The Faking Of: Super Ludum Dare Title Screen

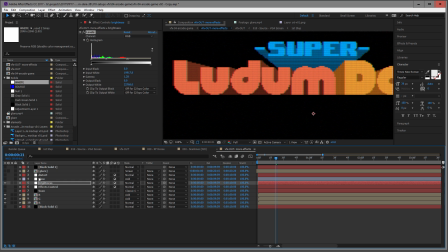Now for this glow here, it's also a telltale sign of old-timey screens.
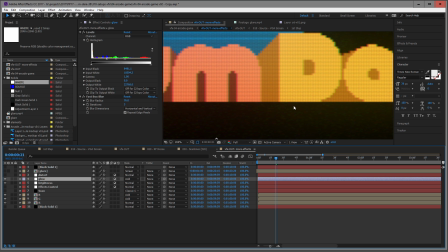If there's a bright area in one spot, it tends to spill over a little and brightens up everything surrounding it.
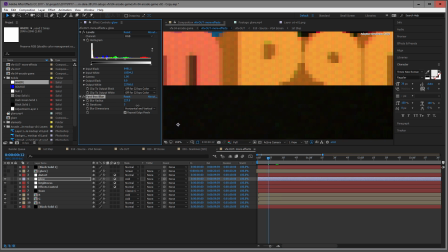I'm just blurring here the whole picture underneath the effect by 76 pixels and add it to itself with a very low opacity.
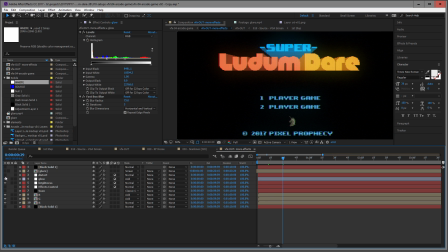And what we have here now is this distort thing here.
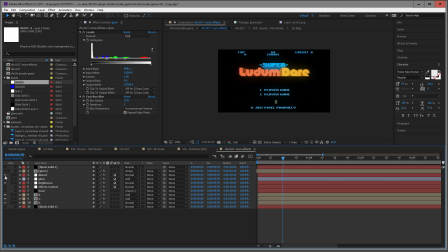And another thing, if you've grown up with CRT TVs, they were never flat. I think Sony invented this Sony Trinitron, where they had the screen was completely flat. I mean, nowadays we used to LCDs, but back then every TV was a little bit bulbous.
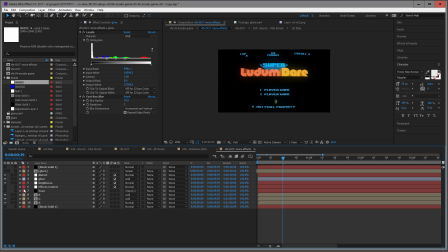So this is what this one simulates here. And finally, the glare.
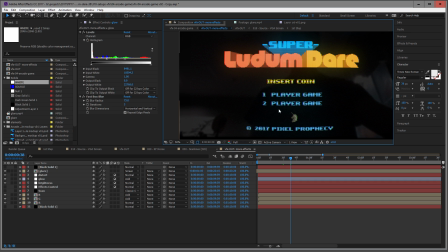In my opinion, this really sells it, which is the reflection of the person playing the game.
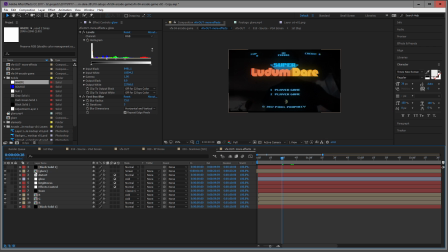And who is this? Well, of course, it is me. Let's look into this composition here of glare.
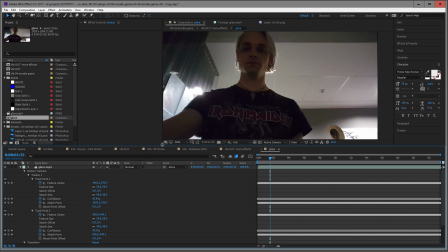Yes, I shot this one here on my phone and I was very tired.
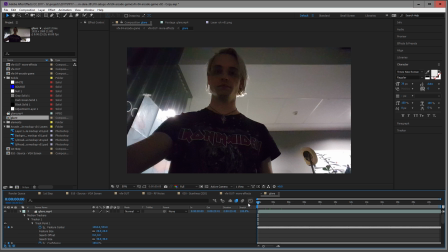So let's play it back. And I was just holding my phone against a chair and pretending I was inserting a coin. And just the most important thing is just to get the perspective right.
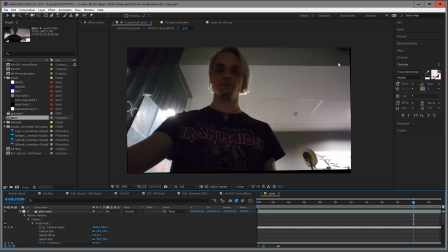And I did this here at work because I found this background here a little bit more interesting, and a little bit of arcade-like looking.
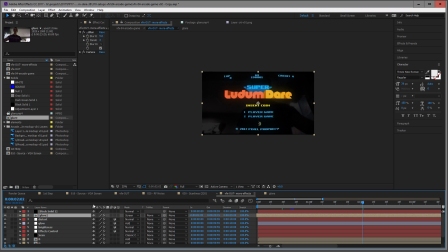And I just took this one here and put it on top, flipped it, of course, so that it's a mirror image.
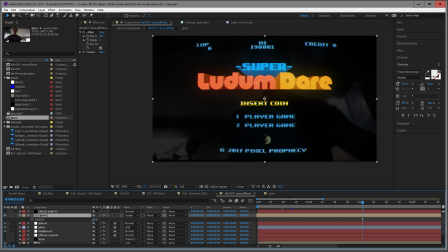And the transparency is set down to 15%. Otherwise, it would be just too much.
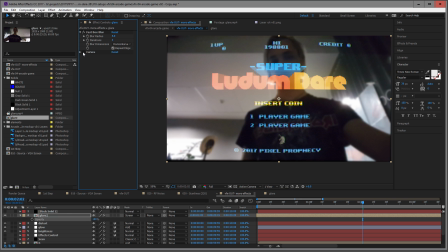I also blurred it a little, as I can see here, and just made it a little bit darker.
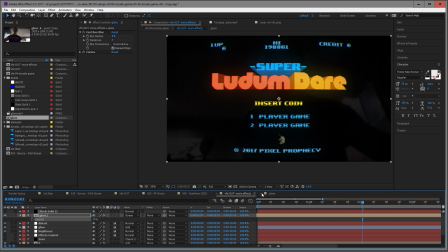So the quality doesn't really matter of this little phone video here, because it gets blurred anyway.
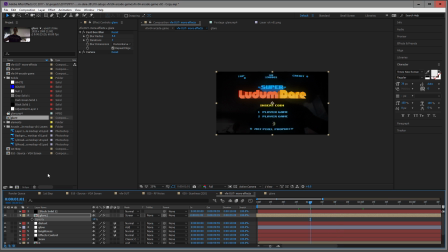So this is I think I think I have just one thing here, which was called
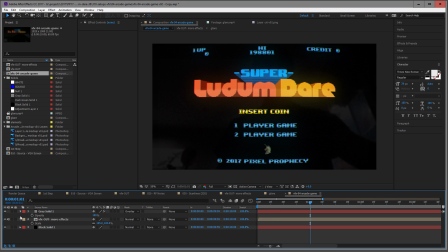arcade game. So this is the very final thing. What do I differently here?
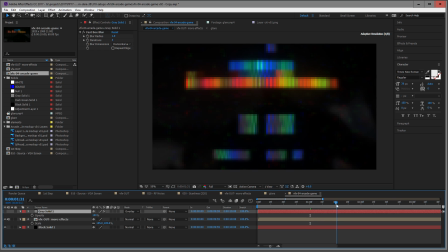I don't know. It's just another little blur on top of it all.
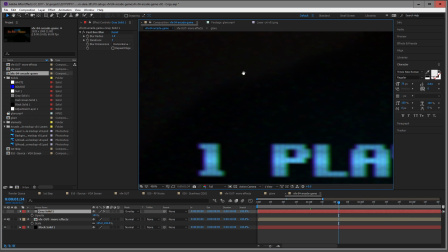So yeah, if we look at this one here now at 400%, it really looks
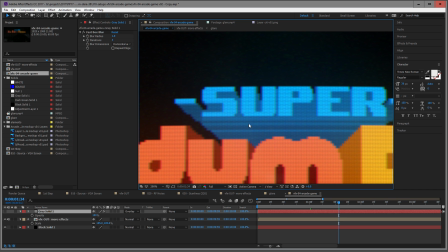pixely on one side, but still like it was, yeah, just on a TV screen.
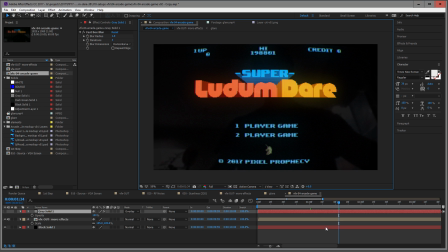So at this point I was very happy with the visuals, but I wanted the sound to be, yeah, was plausible and authentic as well.
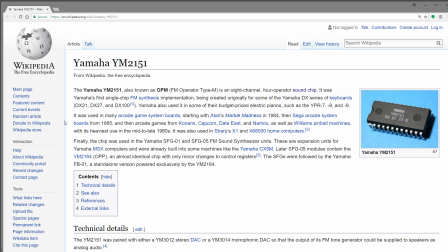So I settled for something to sound like it would come straight from the Yamaha YM2151 chip. This one, as it says here, was used in many arcade game board systems in the 1980s, and also has this Mega Drive or a Sega Genesis sound,
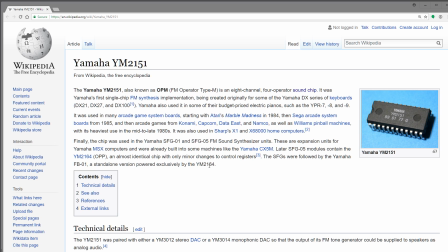and also was the sound chip used for MIDI on the first Adlib sound cards and Sound Blaster sound cards. So, how to make something sound like it came straight from the YM2151?
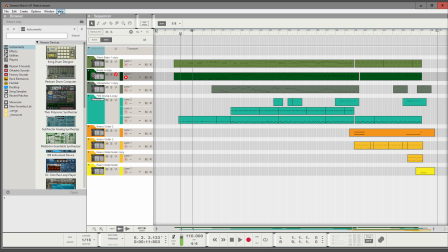Well, I've here a Reason. Reason is my audio program of choice for making music.
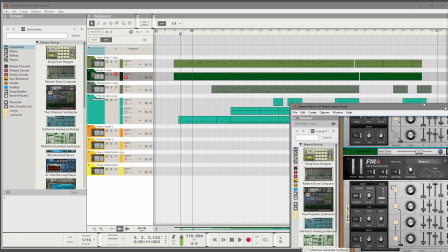And a couple of years back, I bought a new instrument extension for this one. And this one was here, the FM4.
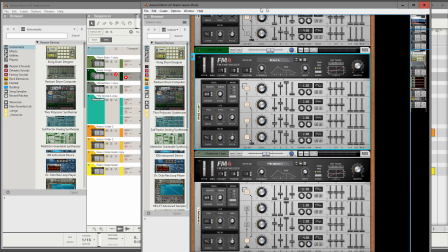It's a frequency modulator synthesizer. And it sounds just like you would expect it.
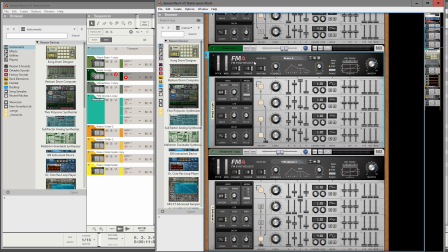Let's play just a few notes.
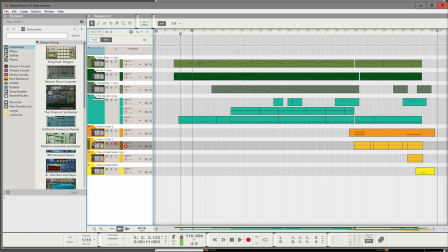Or the guitar. So yeah, it sounds exactly like the Sega Genesis, because yeah, it's frequency modulation. And yeah, 2 years ago I made this little song called Genesis March.
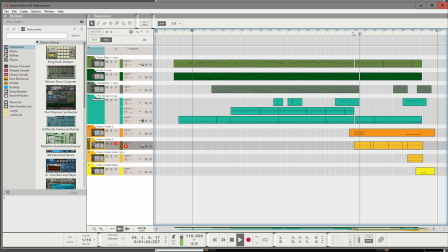Yeah, and this song was the one I used for the title screen of Super Ludum Dare.